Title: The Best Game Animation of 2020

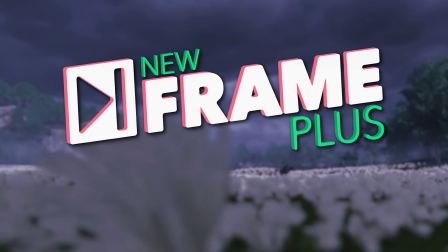[0:00]
Hey everyone! Welcome to New Frame Plus, a series about the animation in video games.
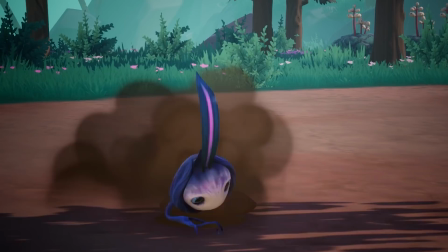[0:05]
Alas, it is impossible for me to make a video about every game with great animation that gets released in any given year.
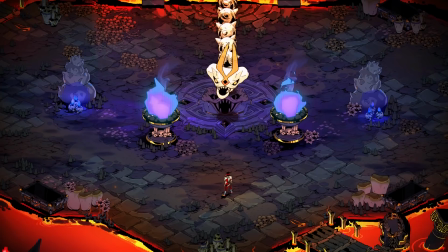[0:12]
There's so many, and they come out so fast. But all that great animation does still deserve to be celebrated, and that is what we're going to do today.
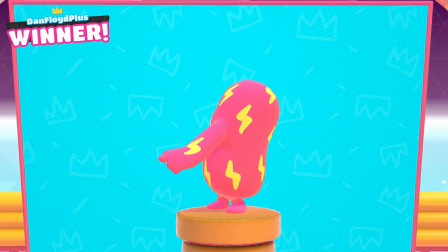[0:19]
Here is a list of 2020 games that had some wonderful animation in them.
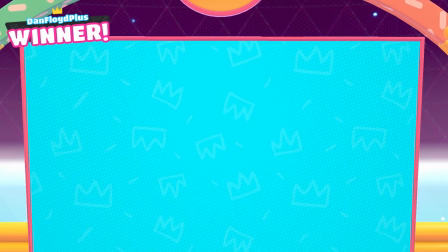[0:24]
And actually, before we even get to that, 2019's video had one glaring omission that needs correcting immediately.
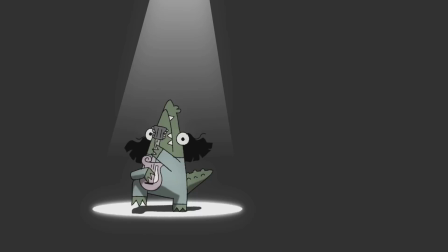[0:31]
Because less than a week after I uploaded that video, I was introduced to Later Alligator.
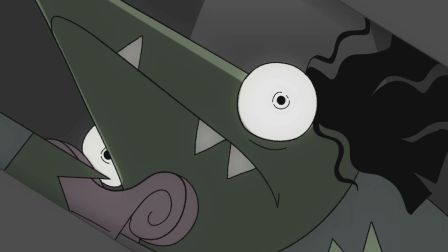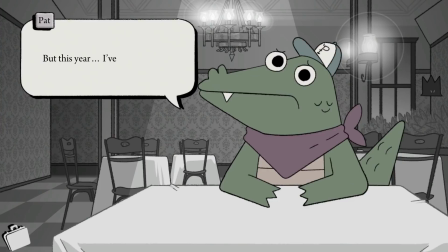[0:41]
And I immediately regretted the fact that I had not seen it just a week sooner, because this game absolutely belonged in that video.
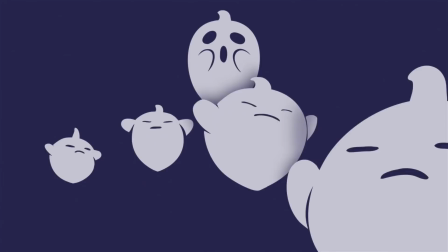[0:49]
Later Alligator is a point-and-click mystery... comedy thing animated by Smallboo Studios, who you might recognize as the duo behind Batman-Piderman.
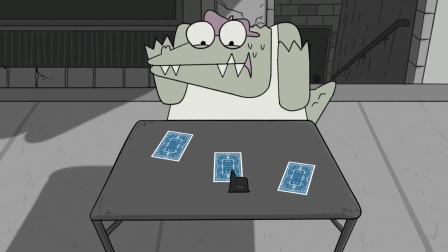[0:58]
And they have knocked this out of the park. I adore every single one of the alligators in this video game.
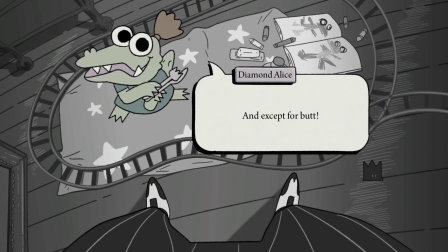[1:04]
The dialogue's already great, but that comedy is amplified by these delightful animation loops happening behind each speech bubble.
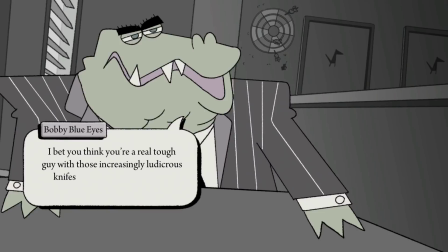[1:12]
Heck, a lot of the animations made me laugh without dialogue. The animation style is simple in exactly the right way.
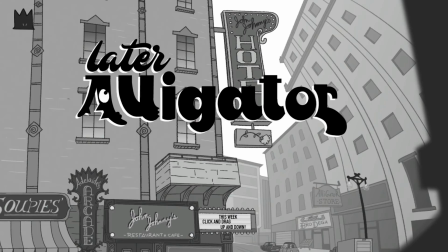[1:19]
It's got charm, it's got a style all of its own, and if you want a game that's going to make you smile, I can't recommend it enough.
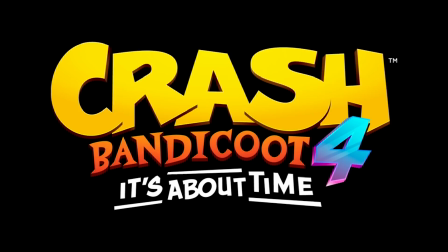[1:26]
But, now that I have corrected that oversight, let's move on to the animation of 2020. Starting with… Crash Bandicoot 4.
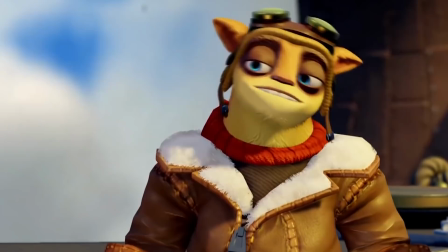[1:37]
It's becoming clear to me that I have not been paying enough attention to Toys for Bob.
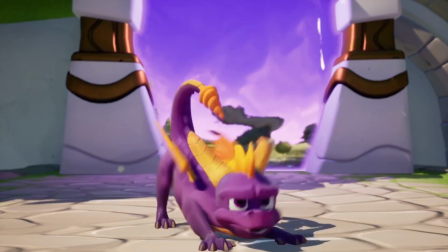[1:42]
Like, I never got into Skylanders, but the appeal of the character animation in those games would always catch my eye.
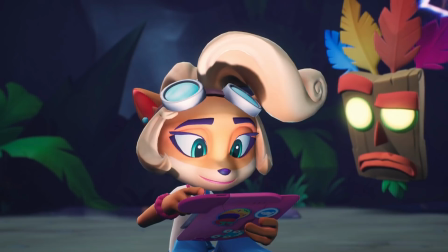[1:47]
Their 2018 remake of the Spyro trilogy cranked that character appeal up even higher, and now,
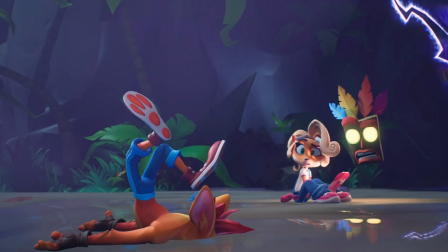[1:53]
from what I'm seeing in Crash 4, I'm beginning to realize this studio might have one of the best animation teams in the business.
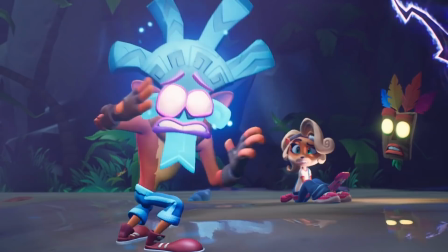[1:59]
It is too rare to see cartoony animation like this in 3D games, and almost never executed this well.
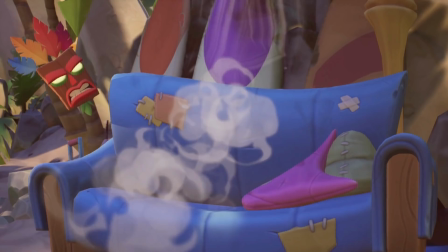[2:05]
Look at some of the wild stuff they're doing. I'm framing through this. Look at that!
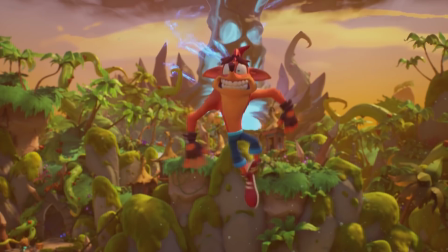[2:11]
That is some exceptional cartoon right there. These characters are a blast to watch, in-game just as much as in the story scenes.
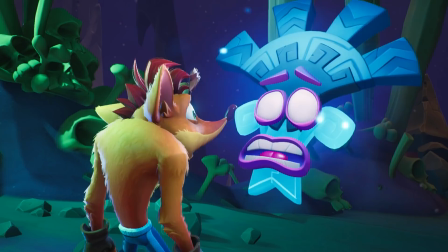[2:19]
Look at the great overlap on those arms. Or the snappy spacing on this run. Or just the EXPRESSIVENESS on this Bandicoot.
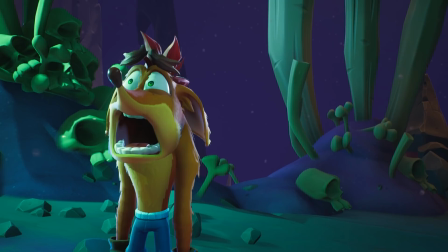[2:27]
Phenomenal work, y'all. Shame on me for sleeping on this studio's work. I will not be making that mistake again.
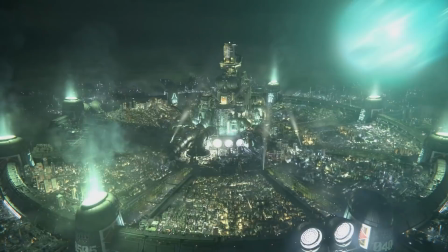[2:34]
But as long as we're talking about revivals of PS1 classics, let's go ahead and talk about Final Fantasy VII Remake.
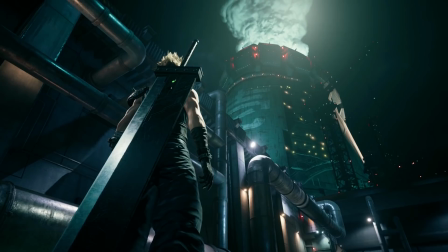[2:43]
I have talked about it before, but the original Final Fantasy VII had some legitimately great story scenes, and the thing I looked forward to most with this remake,
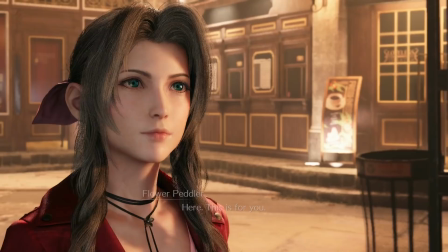[2:51]
Even more than seeing this gorgeous combat system in action was the chance to see those old story scenes brought to life with modern animation technology.
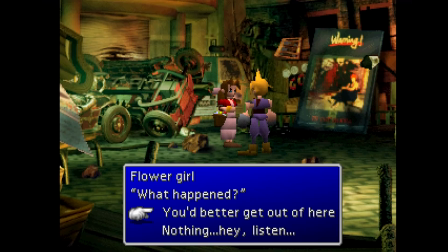[3:00]
The original game did such a wonderful job of staging scenes with these simple character models, using broad pantomime gestures to communicate emotion.
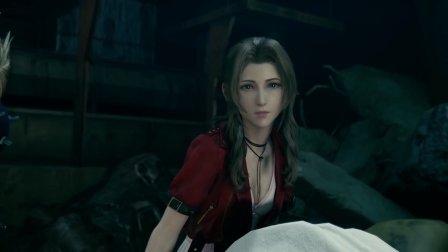[3:08]
Subtlety was not an option for them, but they made it work. But now, subtlety is back on the table,
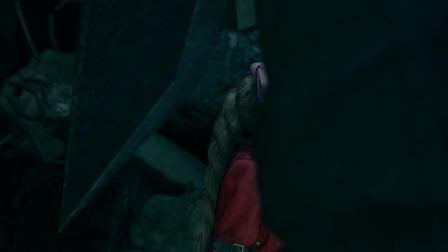[3:14]
which is great because there is so much potential in these scenes for more robust character performances and nuanced acting choices.
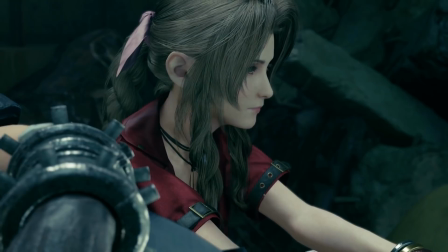[3:21]
So many opportunities for meaningful glances, or those tiny shifts in expression that communicate exactly what a character is thinking.
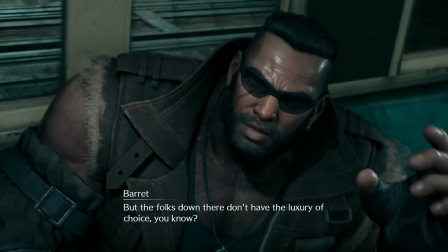[3:28]
And to my delight, this remake frequently nails it, fleshing those old scenes out with acting detail while still managing to preserve some of the original
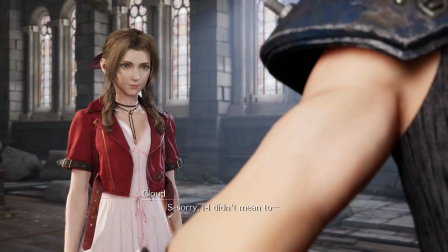[3:37]
game's broad body language in a way that makes all of these overhauled characters still feel familiar.
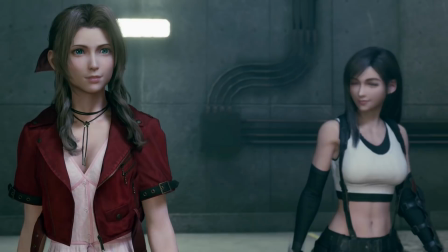[3:43]
It's honestly kind of amazing. What's more, and this surprises me most of all, this remake really gets these characters.
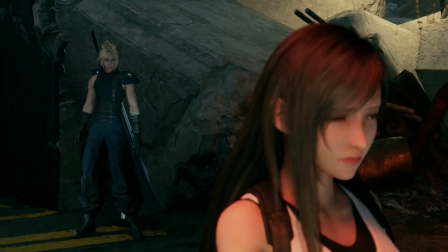[3:50]
It understands the original social dynamic between them better than any other Final Fantasy VII spin-off or film I've seen.
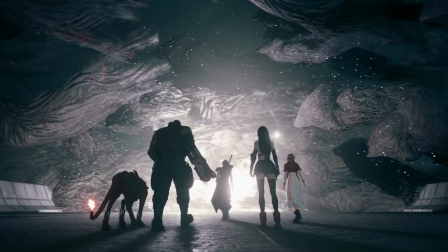[3:59]
Whatever bonkers thing Square's team clearly has planned for this remake's story, I can't wait to see more of it.
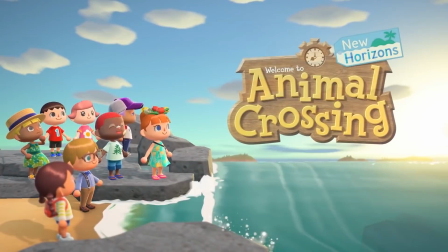[4:08]
But now let's talk about Animal Crossing.